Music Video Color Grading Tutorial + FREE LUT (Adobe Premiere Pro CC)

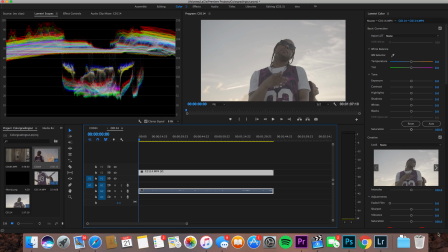YouTube, what's going on? YCImaging here with another tutorial, and today I'm going to be giving you all another color grading tutorial. I'm not exactly sure what I'm going to be calling this yet, so basically I'm just going to go through the process of me coloring down this footage. We shot this down in Miami on a yacht.
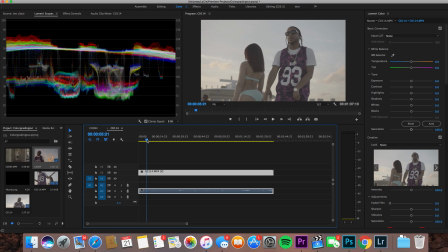It's a nice sunset, so I'm kind of going to give you all a feel of how I would color grade down a sunset scene. So let's just dive straight into it. We're here on Premiere Pro, and we're going to be coloring down it with lumetri color, of course.
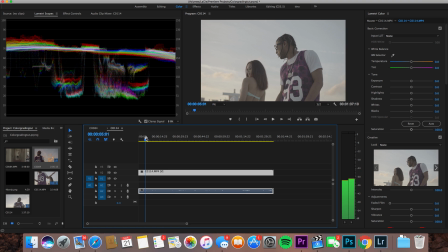I have my clip here, and as I said, this was shot during the sunset, so we're going to want some nice vivid soft colors on this. So let's just dive straight into the color. Drop our shadows down just a little bit.
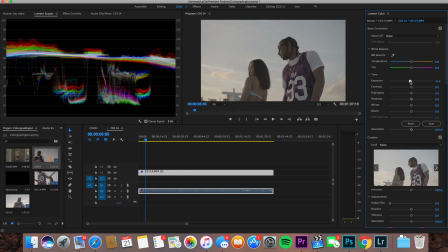Actually, let's start by dropping our exposure down, because we're going to want most of those colors back in the actual sky. So let's do that right now. Drop our exposure down, get those colors back. Looks a bit dark now. Let's just up our highlights a bit. Get a little bit of contrast going in there.
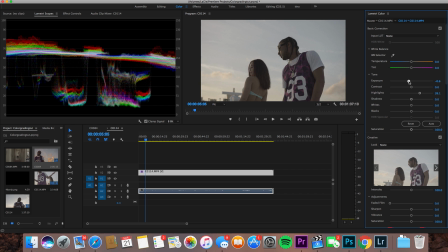Shadows look good. A little bit of whites going on in there. I think the color correction on that looks great. This might not be the most
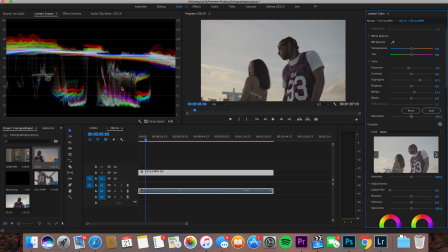technically sound color grade right here, as you can see in my lumetri scopes, but I think this looks good. We got a widespread array of information right here, not really much in the blacks, and as I said, that's fine because we're gonna want these tones nice and soft anyways.
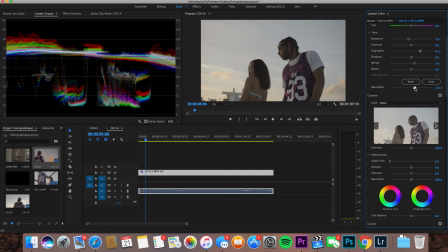So let's just start by upping our saturation, get those colors in there. Let's go to 125, scrub through to a better part.
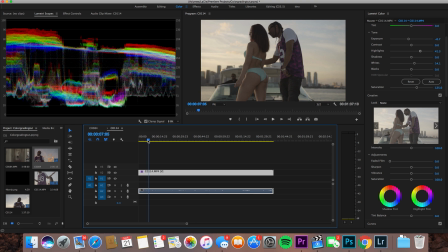I think this is cool right here. Get the most information here. You can see the background and the artist and the model.
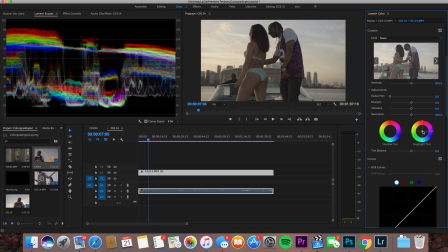So now let's just start our color grading process right here. First and foremost, I know I'm gonna want some oranges in that sunset. So let's just start by uplighting our highlight tints to an orange tone. I think that looks good right there.
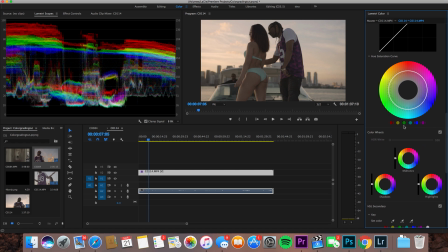Scroll down. And let's dive into some hue saturation curves. Let's just add some points in here, red and yellow, just to mess with our oranges. Up those oranges up even more right there.
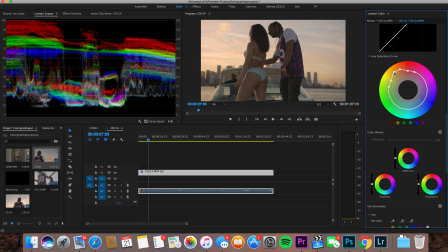Add those yellows up as well. Get those colors really going in there.
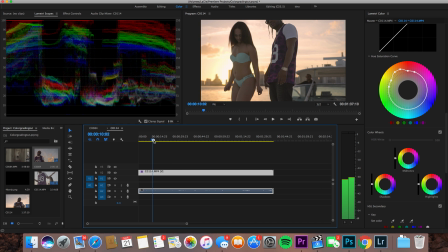I'll scrub through right here to see how our sky looks.
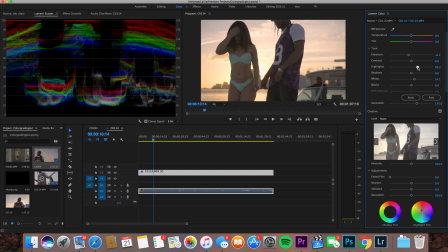Sky looks a bit blown. I'm gonna draw my highlights down just a little bit. I think that looks good.
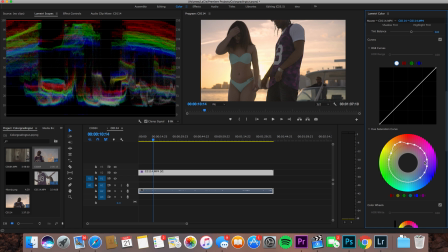Let's add in some hue points right here for our purple. See if we can get a little bit of those in there. May not be much. Alright, let's undo that. We're not really getting too much going on right there. So scrub through again.
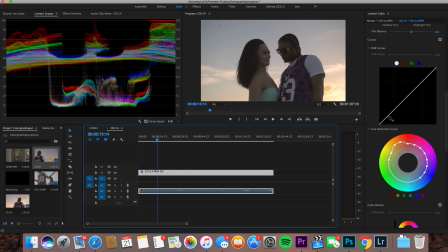Let's add a little bit of a fade to this.
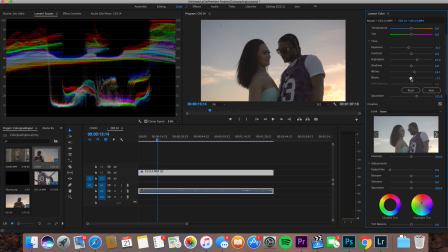Start by dropping our shadows down just a little bit, throw our blacks, blacks down right there.
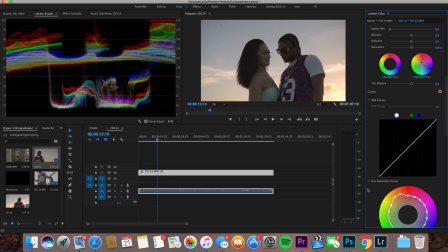And we're gonna mess with the RGB curves right here to add a little bit of a fade to it. So if we had an anchor point right here, and just up this one just a tad bit, I don't want too much of a fade.
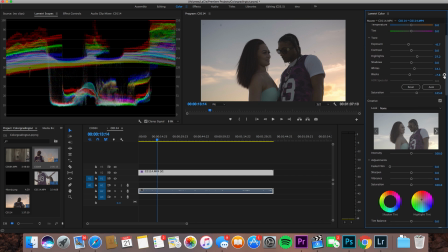I think right there is good. Drop our blacks back up, bring those back up just a little bit.
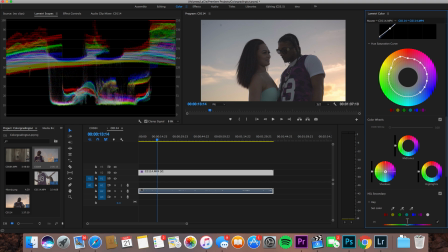Might wanna add a little bit of blues in the shadows. Let's just go through and see how this looks.
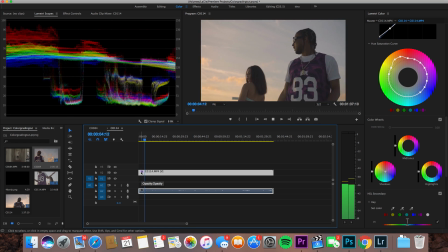I think these colors look good.